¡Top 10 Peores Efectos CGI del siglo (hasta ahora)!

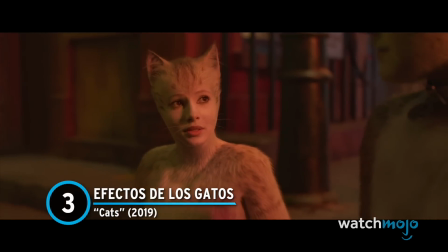493s
Algunos de los efectos de la adaptación a la gran pantalla de Cats dan más miedo que cualquier película de terror.
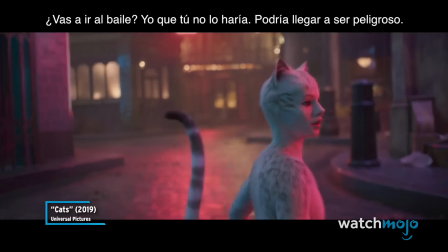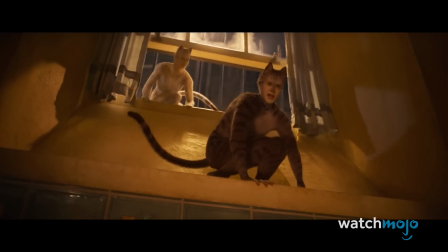505s
Al dar a los actores cuerpos de gatos antropomórficos,
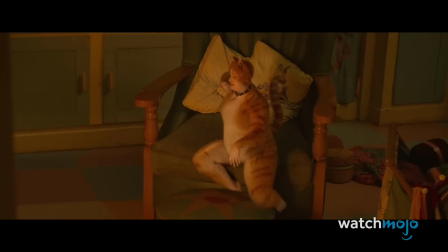508s
esta película toma varias decisiones sorprendentes al tratar de capturar los elementos fantásticos del musical original.
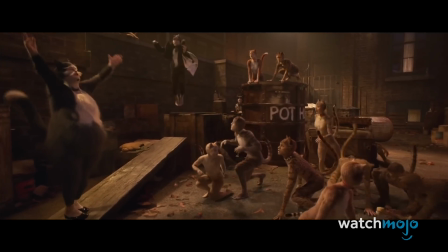514s
El resultado es una extraña mezcla de CGI que hace que estrellas como Taylor Swift y James Corden parezcan algo fuera de lugar.
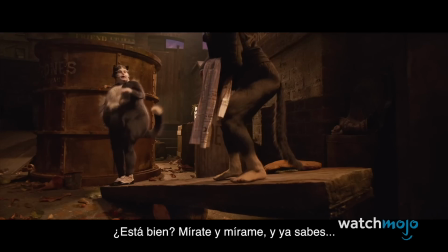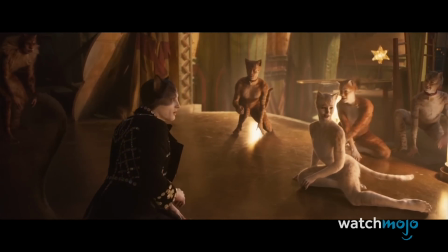530s
Desde el cuestionable tamaño de los personajes hasta sus movimientos felinos, los efectos especiales plantean más preguntas que respuestas.
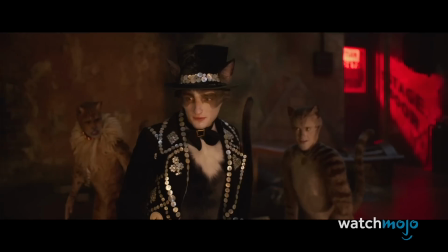538s
Es difícil creer que un director ganador de un Oscar haya sido el responsable de su creación.
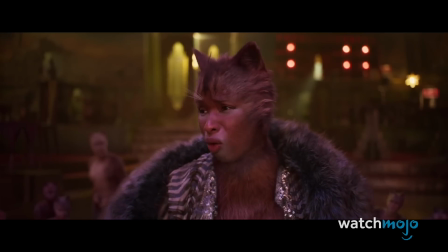543s
Aunque se puso de moda mojar en este desastre, el producto final tiene que ser visto para ser creído.
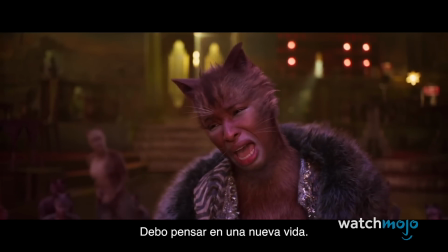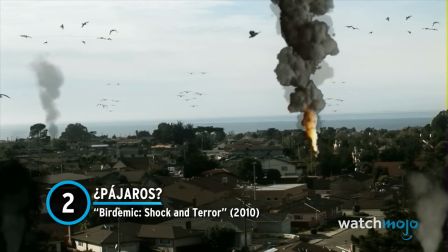556s
Número 2. ¿Pájaros? Birdemic, Shock and Terror.
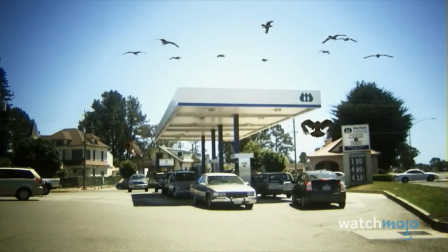560s
Junto con una actuación y dirección cuestionables, Birdemic, Shock and Terror es un verdadero rompecabezas en todos los sentidos posibles.
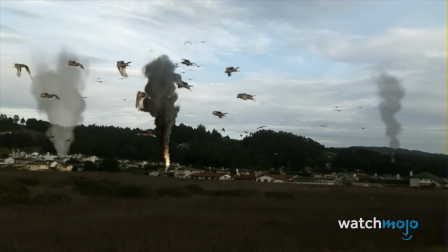572s
Los efectos CGI son tan descaradamente increíbles que probablemente te reirás antes de pensar en asustarte.
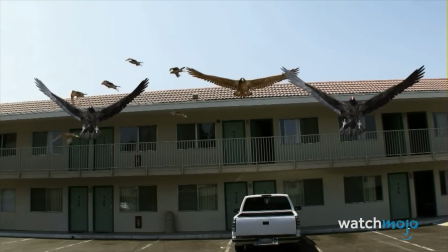579s
En lo que respecta a las imitaciones de Hitchcock, este intento particular de ataque aviar nunca llega a despegar como su predecesora de los 60's.
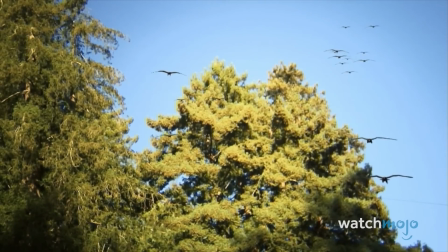591s
Tampoco hay que confundir a estas criaturas aladas con aves reales en ningún momento.
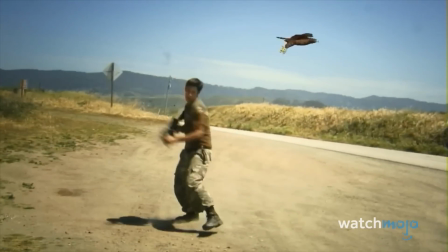595s
Los actores corren y se defienden de las criaturas voladoras, pero las escenas de ataque siempre parecen demasiado largas y absurdas.
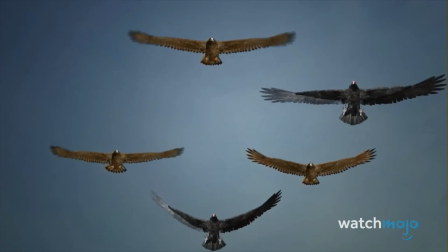602s
Gracias a su agresivo mal uso del CGI, Viltemic se gana el título de una de las películas más criticadas del siglo
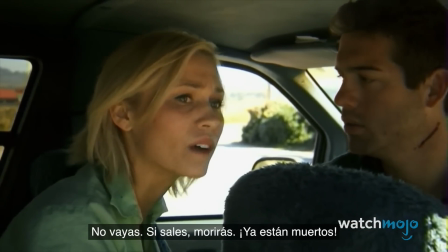609s
21 antes
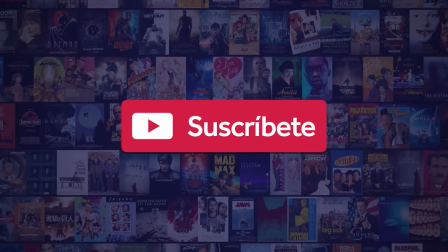618s
de continuar asegúrate de suscribirte a nuestro canal y activar las notificaciones para más vídeos número
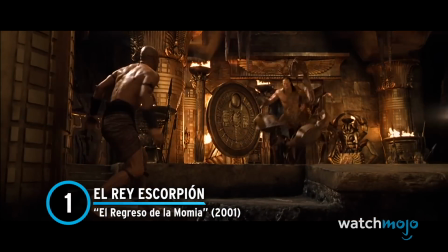627s
1 el rey escorpión el regreso de la momia en el momento en que la roca alcanza su forma final
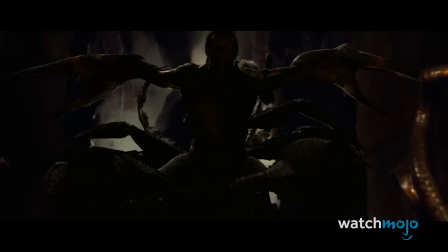633s
en el clímax del regreso de la momia su personaje de el rey escorpión deja mucho que desear.
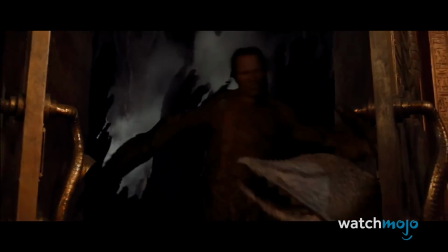La batalla final entre él y el héroe de Brendan Fraser es entretenida por todas las razones equivocadas.
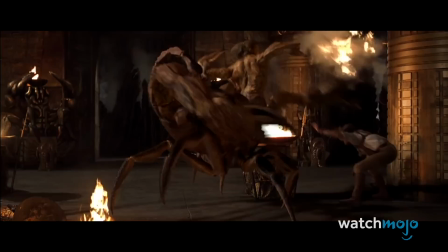654s
En el papel del mítico villano, el parecido de Dwayne Johnson forma parte de un modelo generado por computadora que no es precisamente un reflejo.
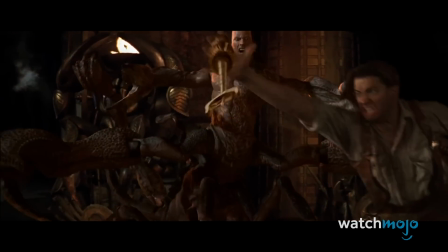663s
La adición de una cámara lenta lamentable aporta una torpeza adicional a la secuencia.
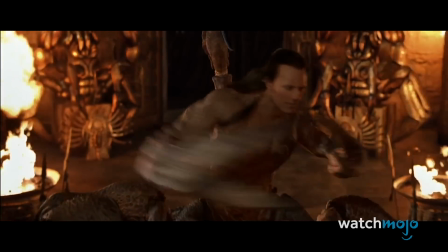667s
En los intentos de la película por reunir una batalla compleja y coreografía, la escena real se reduce a algunos efectos realmente anticuados.
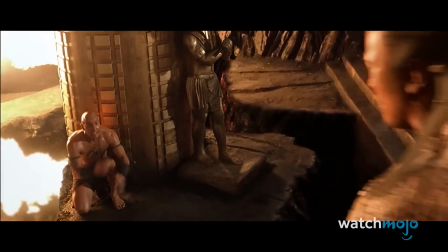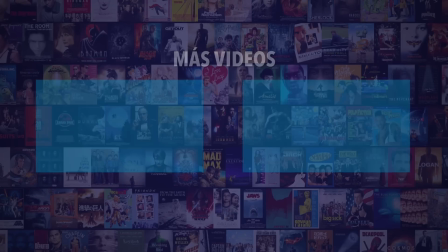683s
¿Y tú estás de acuerdo con nuestras elecciones? Echa un vistazo a estos otros videos de WatchMojo Español y asegúrate de suscribirte y activar las notificaciones para más videos.